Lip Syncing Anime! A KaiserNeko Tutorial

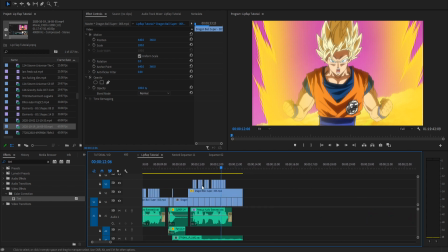12:01 And the reason I'm going to cover this is because it's going to teach us a couple of things that are really important moving forward.
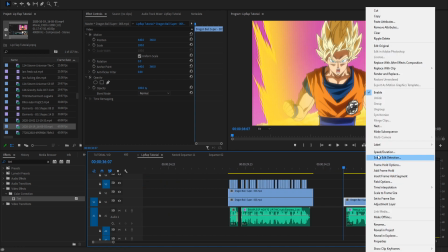12:06 Let's actually take a look at the footage here.
Come at me, Frieza!
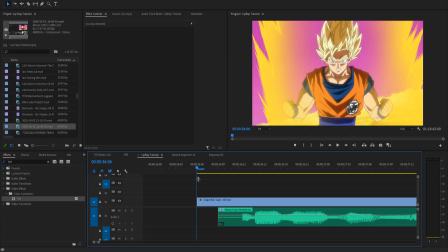12:12 So, obviously, we can't just do our normal method, where we frame hold and then pull it over because, well,
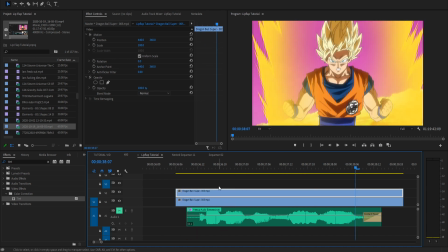12:25 now we've frozen the looping animation in the background. But now that we've made our bed here, what we're gonna do is we're actually gonna zoom in a little bit.
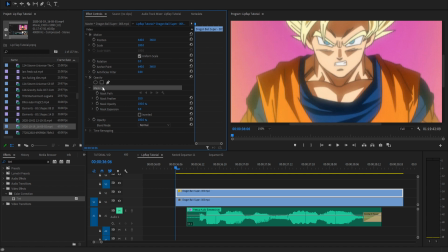12:35 We're gonna go to opacity and we're gonna hit this free draw Bezier. It's gonna make a mask on this track. Masking is when you select part of the frame and essentially you've cut it out.
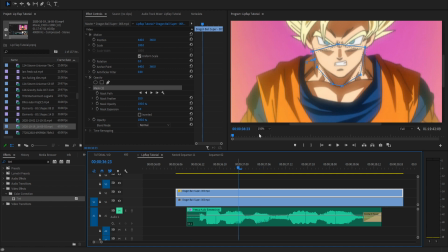12:55 For those of you out there who are unfamiliar with masking, I'm gonna try and make sure that I don't leave anybody out.
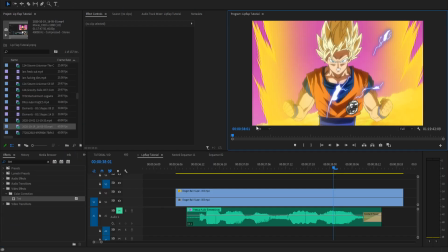13:03 So, and here he is no longer talking. Also, be careful when you're selecting your flaps.
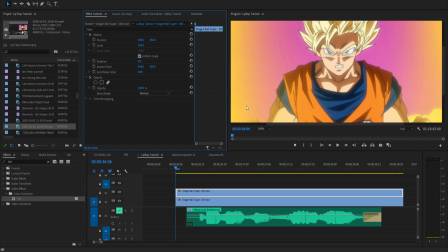13:11 As you'll see here, I selected the entire jawline. That's because when he speaks, his jaw moves. That doesn't happen with most care, like in Dragon Ball, sometimes the chin will move, sometimes it won't.
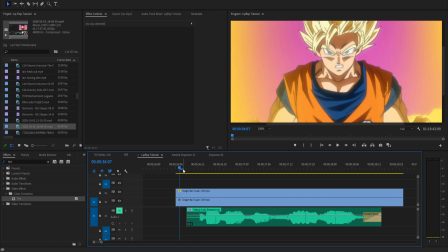13:27 Just be careful when you're selecting the mouth. I always prefer like the chin movement because it's more dynamic. But yeah, I've made sure to choose the chin here. But also, we're gonna have to choose our flaps. So let's move that over right now and let's get our flaps. So let's say that's three, and that's also three.
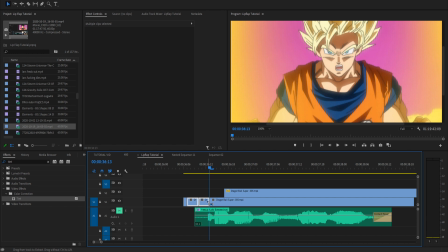13:45 And as you can see, we're going to Control C, undo that.
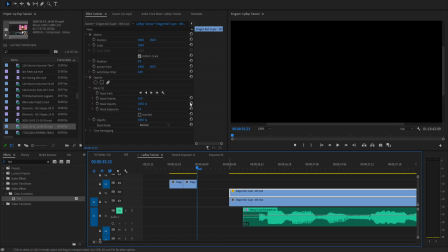13:50 We're gonna Control V over here. Move this back, and then we're going to select the closed flap.
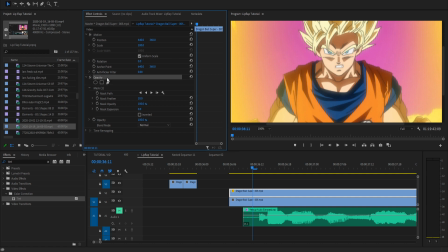13:58 We're going to Control C opacity.
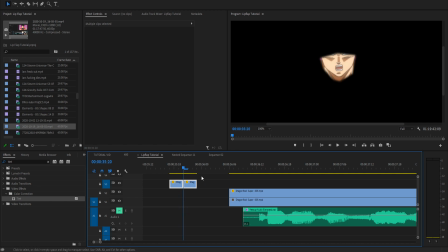14:01 We're going to Control V on our flaps over here, and they are now ready for us to lay them down.
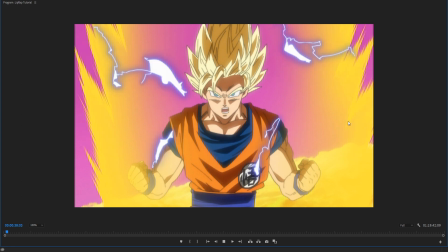14:10 All right, so I've laid down our flaps.
Come at me, Frieza!
But one of the things that we'll notice is that the lightning in the background
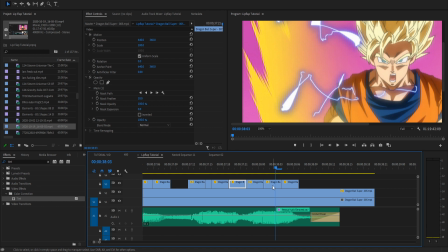14:23 is actually getting a little bit cut off by our mask. I can move it up, but let's see here. And that kind of does the job.
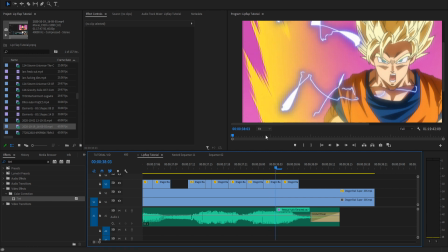14:36 But what if we just wanted to get rid of that lightning altogether? What if we just wanted a looping animation that we could use?
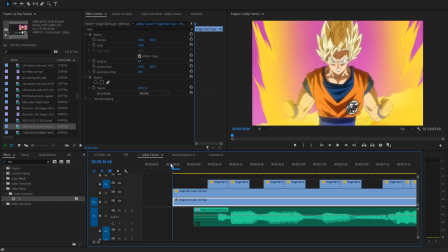14:44 Well, luckily with Dragon Ball, that's not incredibly hard. So what we're going to do is we're actually going to select, let's see, 1, 2, 3, 4. Okay, so there are three looping frames. we're going to take those three looping frames without any of the lightning, and then we're going to Control C to copy,
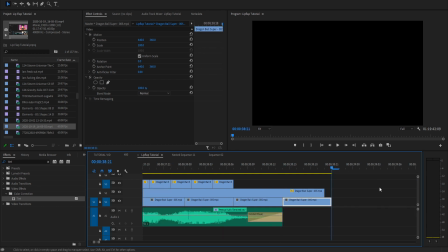15:03 Control V to paste it on the bottom layer, and boom, we've gotten rid of Come the lightning.
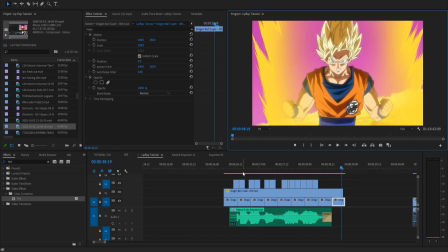15:08 Come at me, Frieza! Easy as pie.
Not even a problem.
Come at me, Frieza!
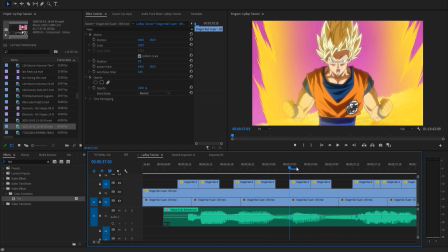15:16 So yeah, and also, one of the things you might notice about the lip flaps is that when he says Frieza, I ramp it up again.
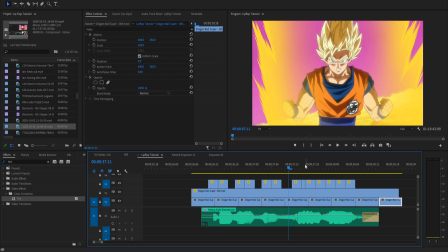15:23 And actually, I did this a lot in Dragon Ball Z Abridged when characters would say Frieza's name.
Frieza.
It just kind of felt natural that I would ramp up from close to mid to open.
Frieza!
I'm only mentioning that because it's just one of the small things that I started to do over time.
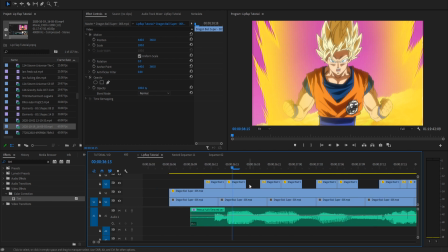15:42 Come at me, Frieza!
And it kind of made it feel a little bit more natural and kind of give it some flair.
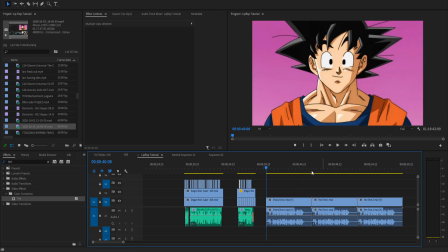15:49 Come at me, Frieza!
The next thing that we're going to focus on is this panning shot over here.
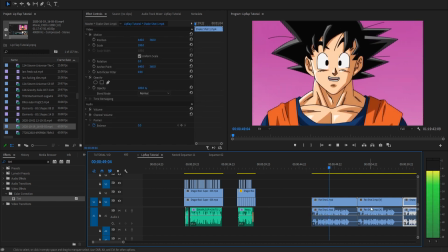15:58 Hey there! I'm just a piece of recorded dialogue to help give you an idea of how to lip sync.
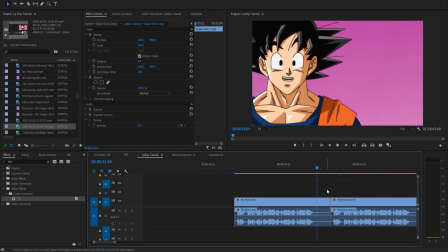16:03 So panning shots can be difficult or they can be really easy depending on one factor. Is it linear?